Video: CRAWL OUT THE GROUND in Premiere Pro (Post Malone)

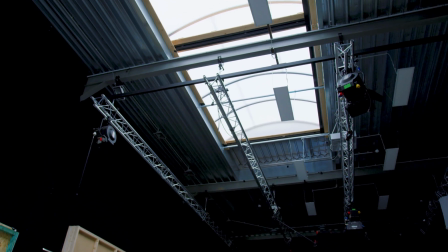So what we did was just opening up our dome in the studio.
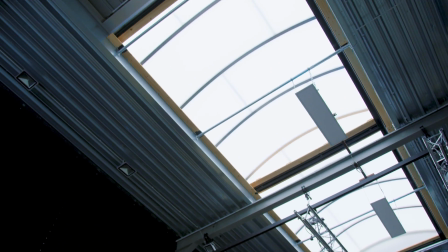We let in natural light from the ceiling from a very big light source, kind of the same as we had outside, like the big clouds and everything.
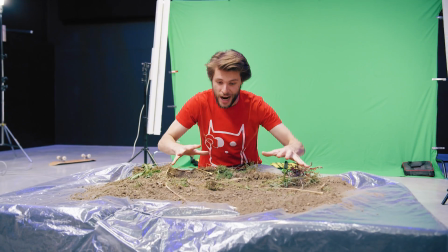And then here, this is just a simple table with a bunch of dirt onto it, and I can lay underneath that table, as you can see right here.
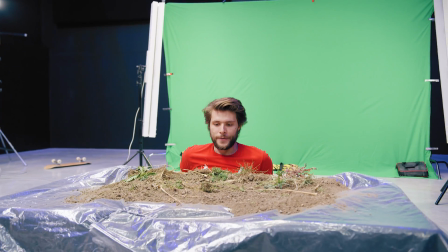And this kind of makes it seem like I'm crawling out of my coffin. And now I'm just kind of like putting my hand up here, crawling out of it.
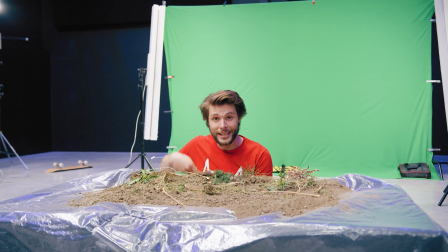And you know, that's kind of it. But the last thing I want to talk about is the camera over there.
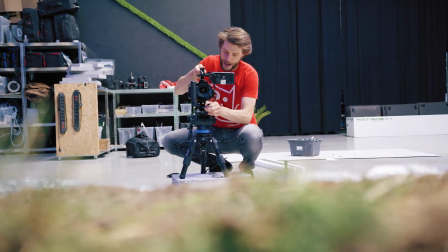And then for the camera angle, you want to make sure that you sit somehow at the same level as your previous shot that we took at the graveyard.
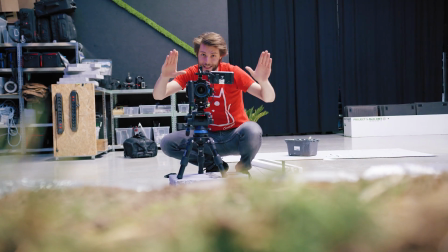So make sure you sit at the same height, at the same distance somehow, and that way your 2 shots will match perfectly. So those are the two shots that you'll need. We can now jump into Premiere Pro, but first I'd like to make a quick shout out to our sponsor Storyblocks Video.
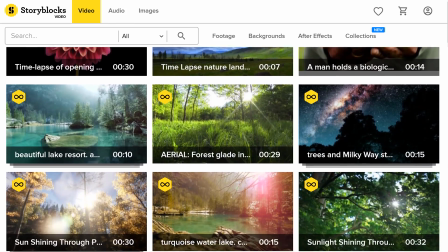Storyblocks is an online library filled with high-quality stock clips from various themes,
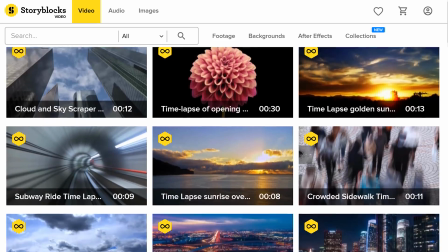such as nature, people, time-lapses, and even 360 and VR.
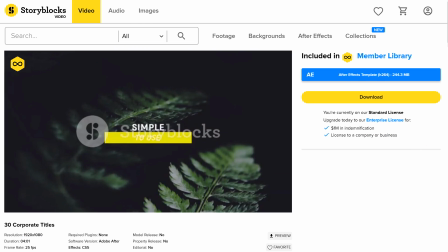I can download backgrounds, overlay effects, transitions, and even After Effects templates, which allows you to create stunning visuals in a matter of seconds.
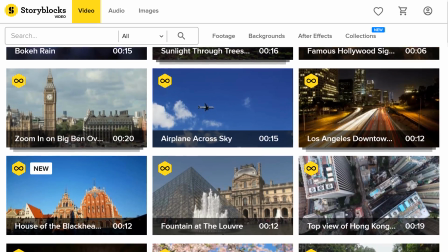Hundreds of thousands of video assets that you can download all with only a single price per year. For more information, make sure to click the first link in the description below.
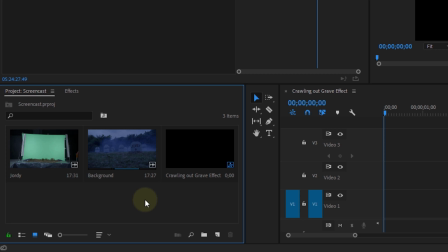And now let's hop into Adobe Premiere Pro. Place the cemetery shot on the bottom of your timeline.
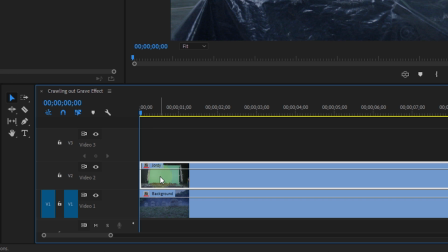On top of there goes your green screen shot. You start off by selecting that green screen clip and then heading over to the effects controls.
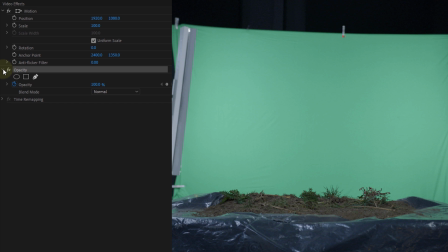From here, locate the opacity property, from which you can click on the mask pen tool. And this allows you to draw a mask around the inside of the green screen. But for the ground, you want to mask through it.
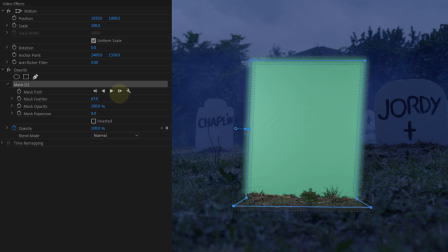When you're done, go back to the mask properties and increase the feather a little bit. Next, select the motion property, which allows you to move the clip and scale it to the place that you want.
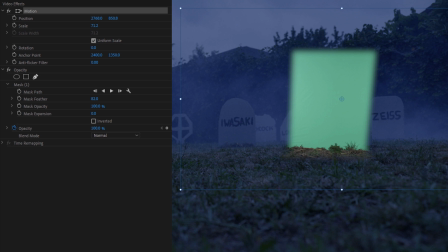Then go to the effects library and search for the Ultra Key effect. Drag that over to the green screen clip.
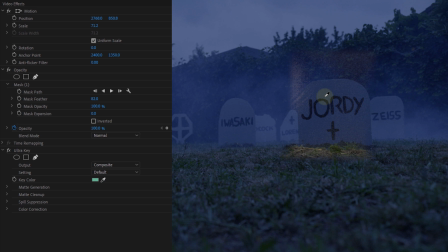From the effects controls, we can now take the color picker of the Ultra Key effect to select and remove the green from our shot. With the controls under the Ultra Key, you can now refine your key. And if you're completely new to green keying, definitely check out the playlist in the description below, where we cover some very valuable tips on setting up and pulling off the perfect green key in both Premiere Pro and After Effects. And that brings us to the final step, which is the color correction. If you shot this on location, your colors should already match.
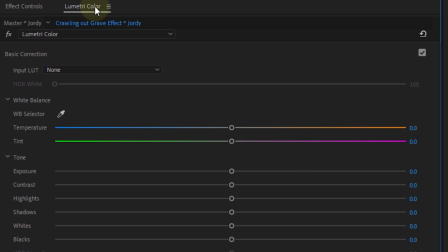If you didn't, we can use Lumetri for that. Our eclipse needs to get a whole lot more blue, so I decreased the temperature.
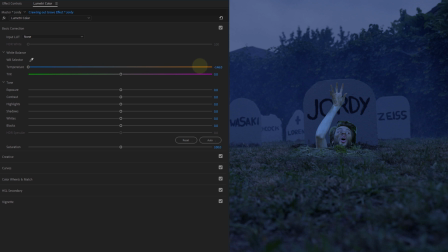Now often when you do a big temperature change, you're gonna need to steer with the tint as well. And in this case, I'm going to add some magenta into the shot to get the same night blue tone as the backgrounds. Finally are the contrast and light controls.
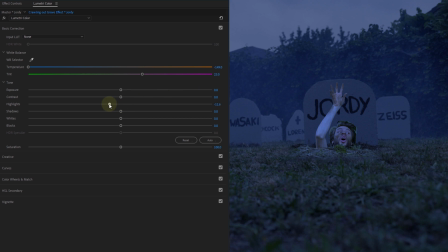It's pretty visible that we are working with studio lights, so that's why I'm going to decrease the highlights a bunch so that those parts are more flat. You might want to bring back the overall contrast if you do. And that's it. If it still wouldn't blend that well, then here are a few tricks.
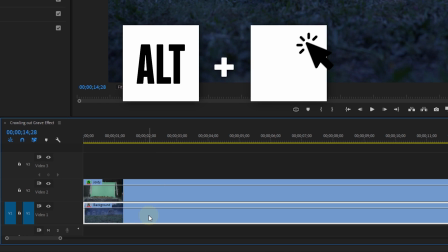For starters, you could copy the backgrounds clip to the third video track.
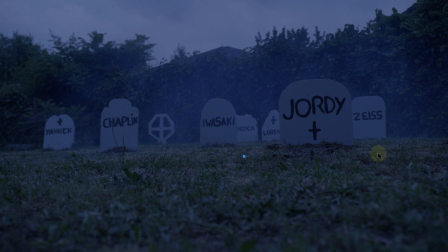On here, I'm going to mask out a piece from the grass from the same spot underneath your zombie. When done, it will cover up the mistakes from your studio dirt. Use the feather of the mask to make it blend better. Now, one thing that we also did was adding real smoke in the background. Now, to make the blending go easy, we didn't put the smoke in front of the first tombstone.
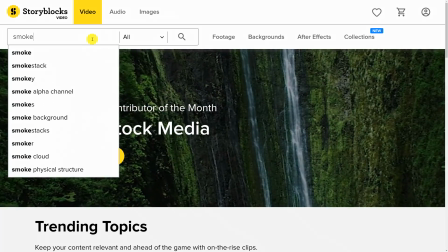However, we are missing some fog here. So what you can do is search online or on Storyblocks for a stock clip of some smoke. We are using one of our own smoke effects that was included in the 5-day deal bundle, so unfortunately it's not available anymore.
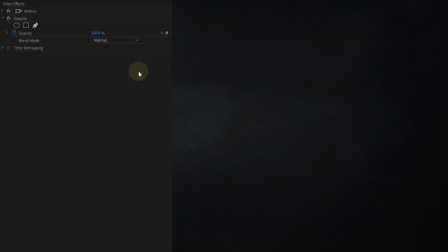But basically, you can put this on top of your edit, and from the opacity property, change the blending mode to screen to get rid of the black. And that's it.
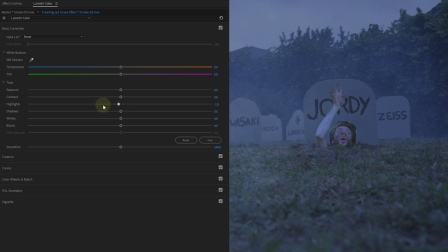Definitely feel free to add multiple smokes or fog clips to your scene, or even to color correct them as well using Lumetri.